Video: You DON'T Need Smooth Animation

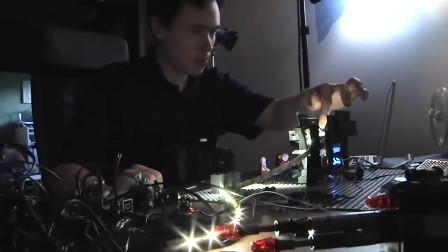Okay, hear me out. Brick filming as a niche of stop-motion animation has a constant revolving door of new talent.
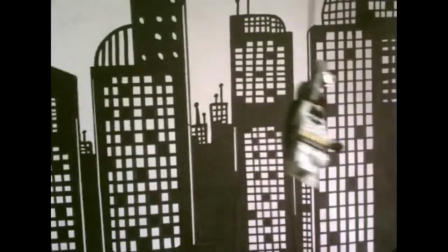Because using LEGO as a subject matter to animate with is going to attract a lot of younger kids and teens,
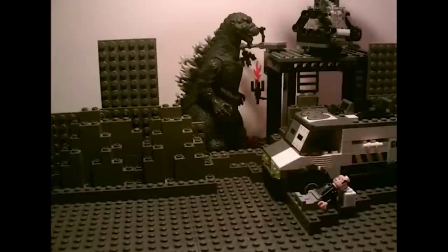you see a large number of animators who are new to the game and are constantly trying to improve their craft.
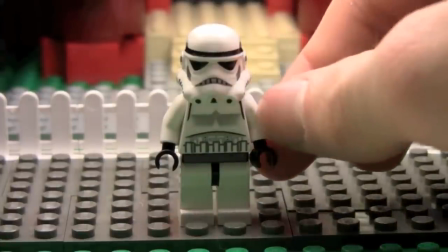Amid these conditions, however, misconceptions crop up on how to improve animation and what looks better than what.
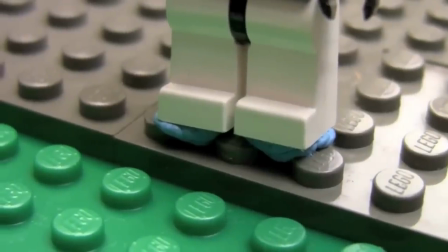And a lot of the time, people come to a similar vague conclusion that smoother animation is better animation.
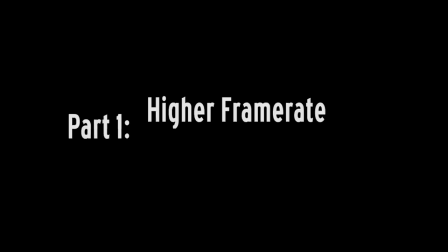Here's why they're wrong. Part 1. Higher frame rate does not equal smoother animation.
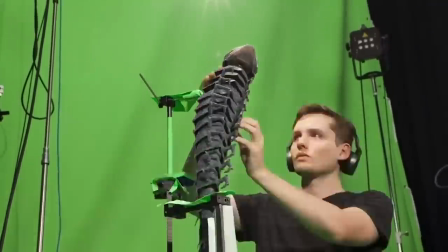When I think about animation, I don't think about how many frames per second is required before it can be considered smooth.
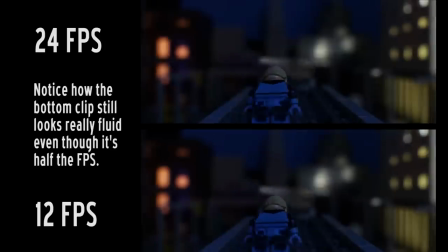I think about how the subject moves in the space given. It's all about fluidity, how well the object moves around to give it a sense of life.
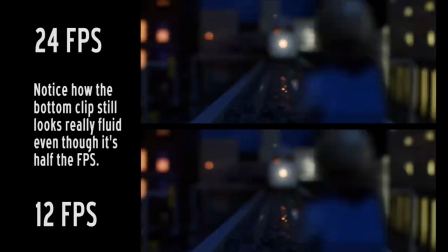It doesn't matter what frame rate that's in, it could be something as high as 30 or as low as 8.
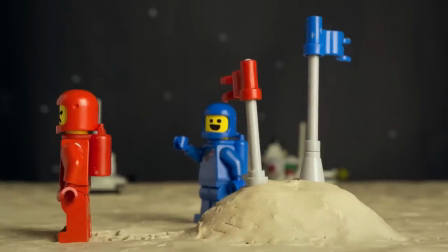Take for example, The Feud of Brick Hill by Forlorn Creature.
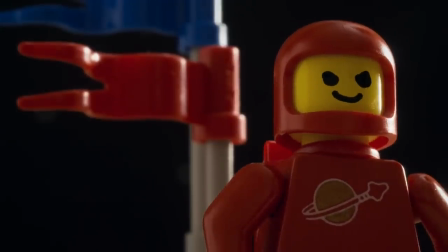Its over the top cartoony animation is reflective of the personalities of the characters, which makes it easier for the audience to understand and empathize with them.
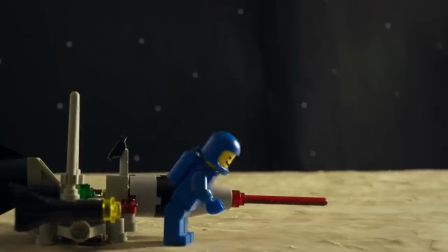You can even see it in the way each character walks when they were introduced. The blue astronaut, who's generally quite happy and friendly, leaps and bounds across the surface,
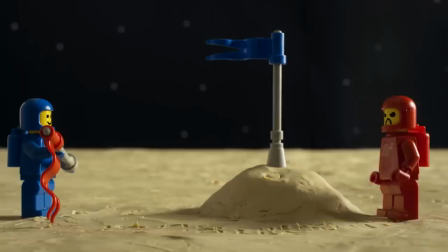whereas the angry and arrogant red astronaut stomps his way across. You could blur out the faces of the characters and still understand everything in the story.
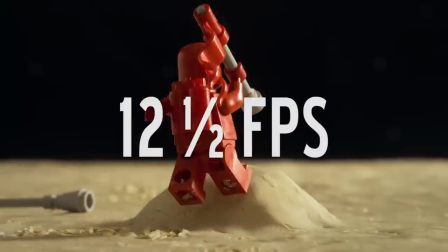And you know what this was animated at? 12.5 frames per second.
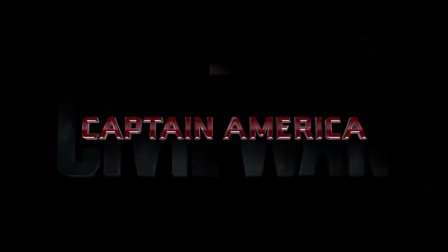Now on the other hand, let's take a look at a short recreation of the Civil War trailer I made back in 2015.
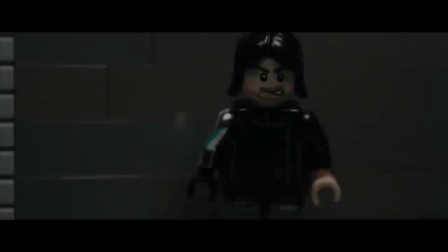Since I was going for a frame-for-frame remake, I copied the source clips as closely as I overlaying the live-action clip onto my animation timeline.
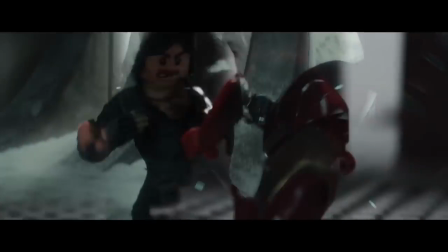I wasn't considering the flow of the minifigures movements and how those would translate from that of a human being.
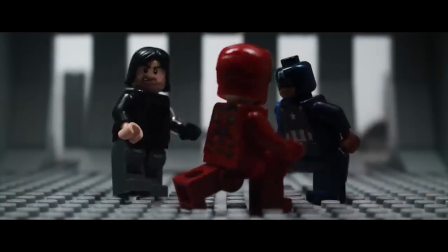I instead focused on matching the original frame rate and animated at 24 FPS.
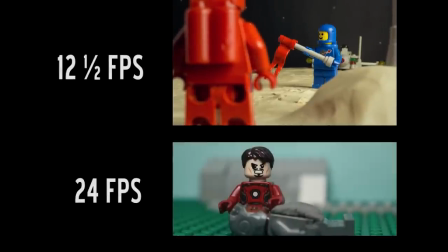Looking at the frame rates alone, you'd think the animation with double that of the other would be twice as smooth.
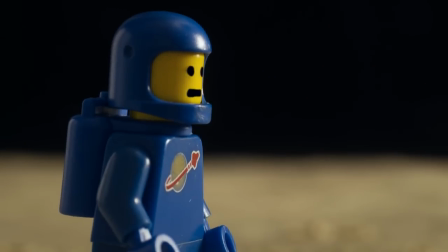Oh, but would you look at that? It goes to show that what's more important is that you understand how the frame rate you're filming in affects the way you animate.
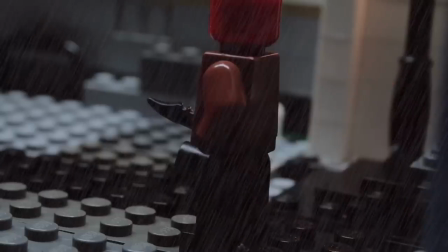If you just animate like you would at 15fps when you're animating at 24fps, spacing between frames based on your sense of timing is drastically changed.
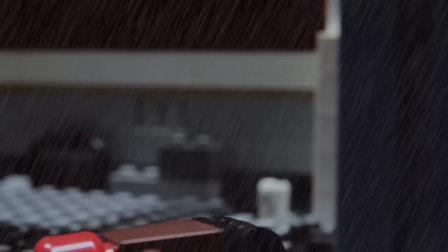You end up with something that feels too fast and jittery. However, that's not to say that frenetic animation is something you should avoid entirely.
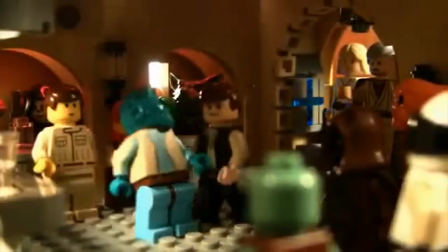There are plenty of examples out there of it working excellently, it just depends on the context of what you're making.
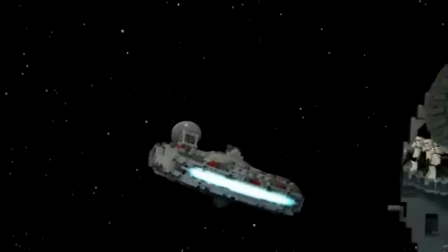This kind of style works well with comedic and lighthearted videos that use a lot of motion,
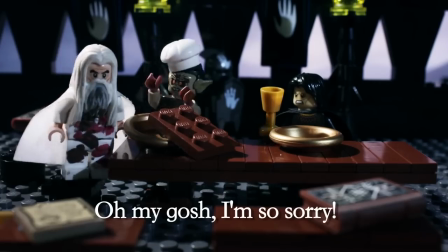like in the fastest and funniest Lego Star Wars story ever told, or anything Brotherhood Workshop makes, ever.
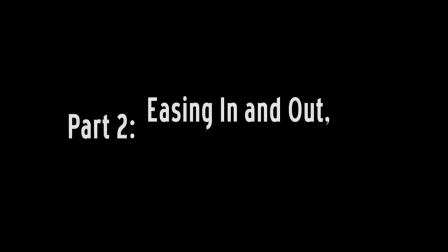Part 2. Easing in and out is bad.
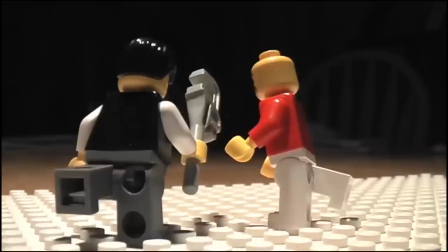Okay, not really, but it's a good clickbait title to get you paid attention, right? Here's a little history lesson.
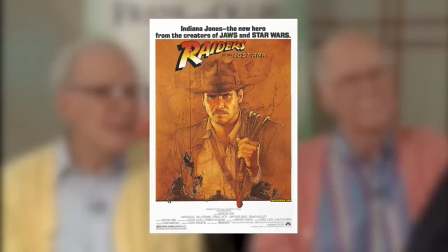Back in 1981,
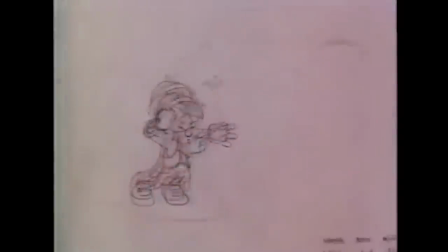Frank Thomas and Ollie Johnston, two of Disney's core animators during its golden era, wrote the Bible of Animation, the illusion of life.
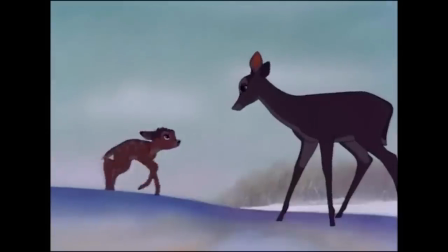In it, they detail the 12 basic principles of animation that they use to make their movies so realistic.
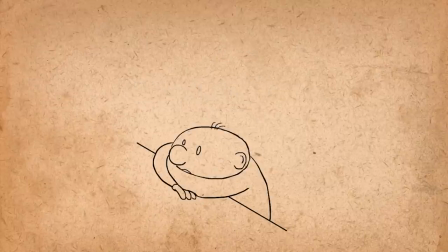Side note, Alan Becker has an awesome video that concisely sums all of them up. You really should watch if you're interested in animation even slightly.
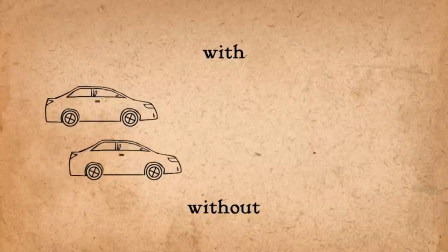Now, the sixth principle is ease in and ease out. So why use it?
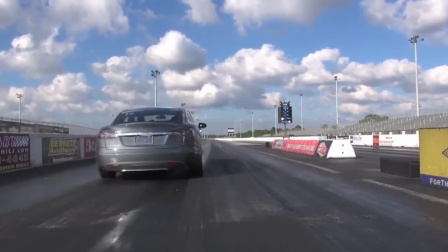Because unless you're a robot, that's how most things in the world move. A body at rest tends to stay at rest, so if you want to get something moving, you gotta build up force.
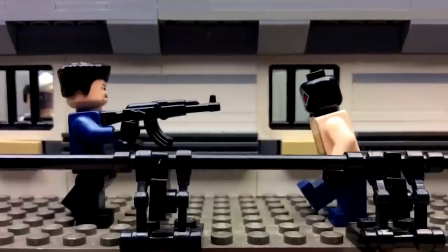And that doesn't happen all at once. I see a lot of brick filmers using ease in and ease out to make their animation smoother and more lifelike, which is good.
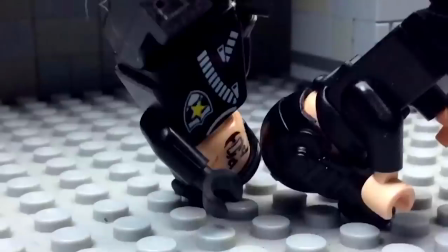I brought up that story because a lot of people think it's a steadfast rule that applies to every clip that's animated.
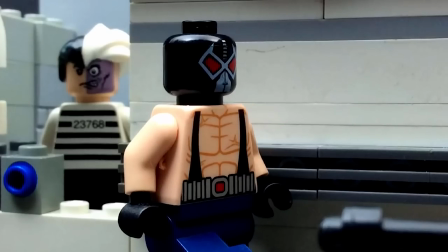But rules that are blindly followed a hundred percent of the time can stifle creativity and style.
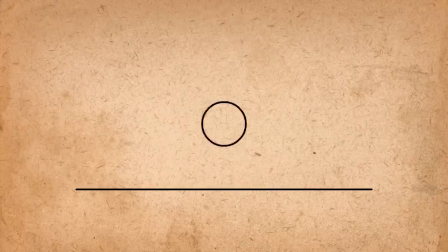Back to Alan Becker, he gives the example of, if you have an object falling, it's not gonna ease in as it approaches the ground. That's not how gravity works. there's no cushion to slow it down, so there's no ease out.
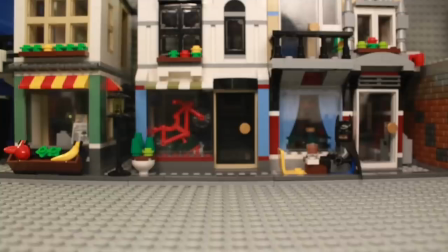Or in my case...
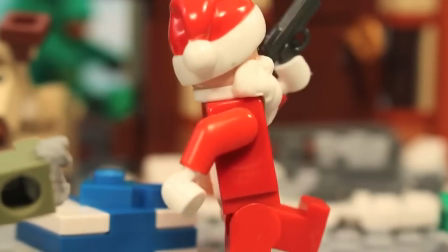What this can look like during fight scenes is that the punches aren't connecting.
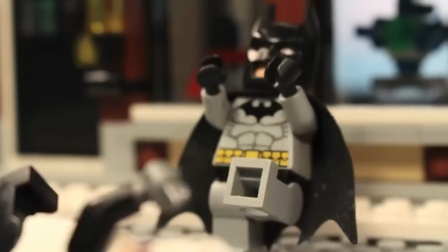It doesn't feel like there's any force behind them because the animator is too focused on easing in and out when perhaps the frame should have been spaced apart more dramatically.
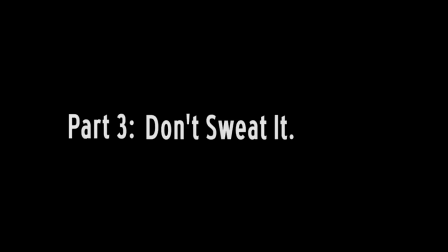Part 3. Don't sweat it. Woooo!
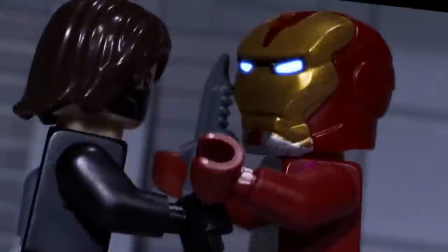Look at those buttery sweet frames! Everyone wants great animation, right?
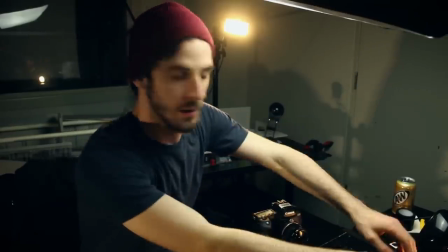I mean like that's the main appeal of doing these kinds of videos you get to work with your hands and breathe life into inanimate
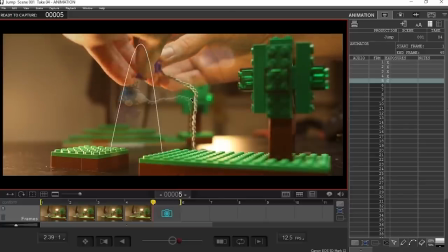objects But I worry that sometimes brick filmers can focus too much on the animation and in turn neglect aspects like lighting Cinematography and narrative and I think it needs to be said that you don't need to have flashy animation to
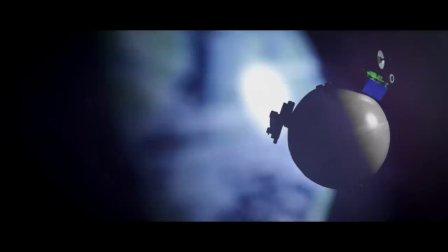make a good brick film Just look at Rio Force's solo Luna Not a single word is uttered, yet this brick film has more heart and character in it than 90% of the stuff out there, and it achieves that through atmosphere. The soft piano tracks, glowing lighting, and character framing really make the film, while the animation, comparatively, is humble.
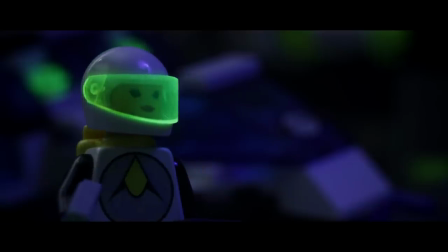It's not more than it needs to be, focusing on emotion and timing, rather than crazy 24 fps low gravity backflips.
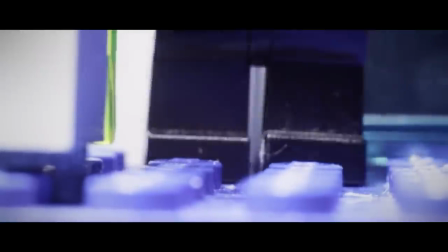Now I'm not saying that you have to go for Oscar worthy emotion and atmosphere with your projects.
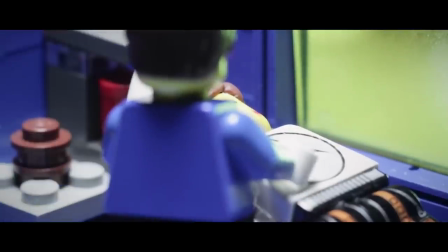Just, you know, don't overlook the other parts of the process that aren't animation.
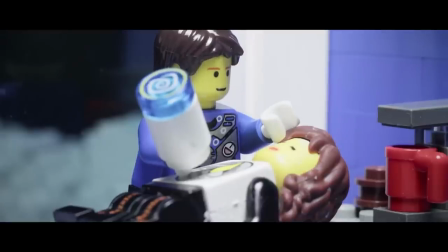I know it can be hard and seem kind of like there's this wall of hurdles ahead, but this kind of stuff is what separates a fun video from a film.
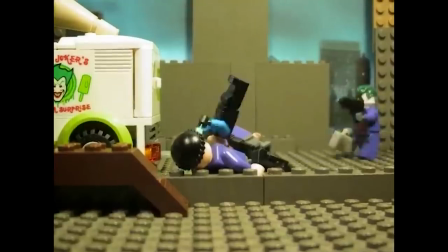And of course, this isn't at all saying you shouldn't try working at a higher frame rate, or easing in and out, or making your animation better than it was before.
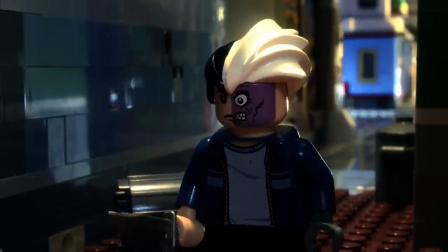Taking that next step, doing something new, pushing yourself to be better than you were before, is all necessary for growth.
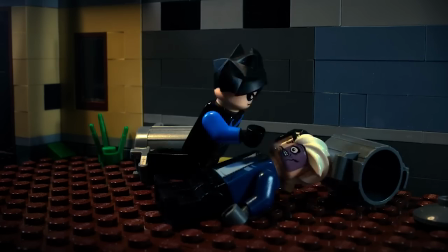And who am I to stop you? I know I just talked a bunch about what I think people should or shouldn't focus on with their animation,
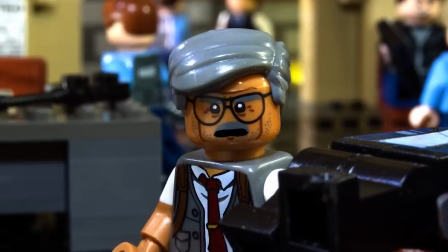but if there's one thing you get out of this video, it's that you should make your videos however you want.
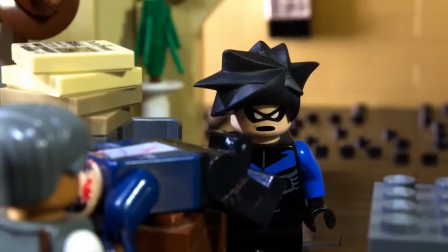And don't let what everyone else is doing pressure you into doing the same, even if it's considered animation law.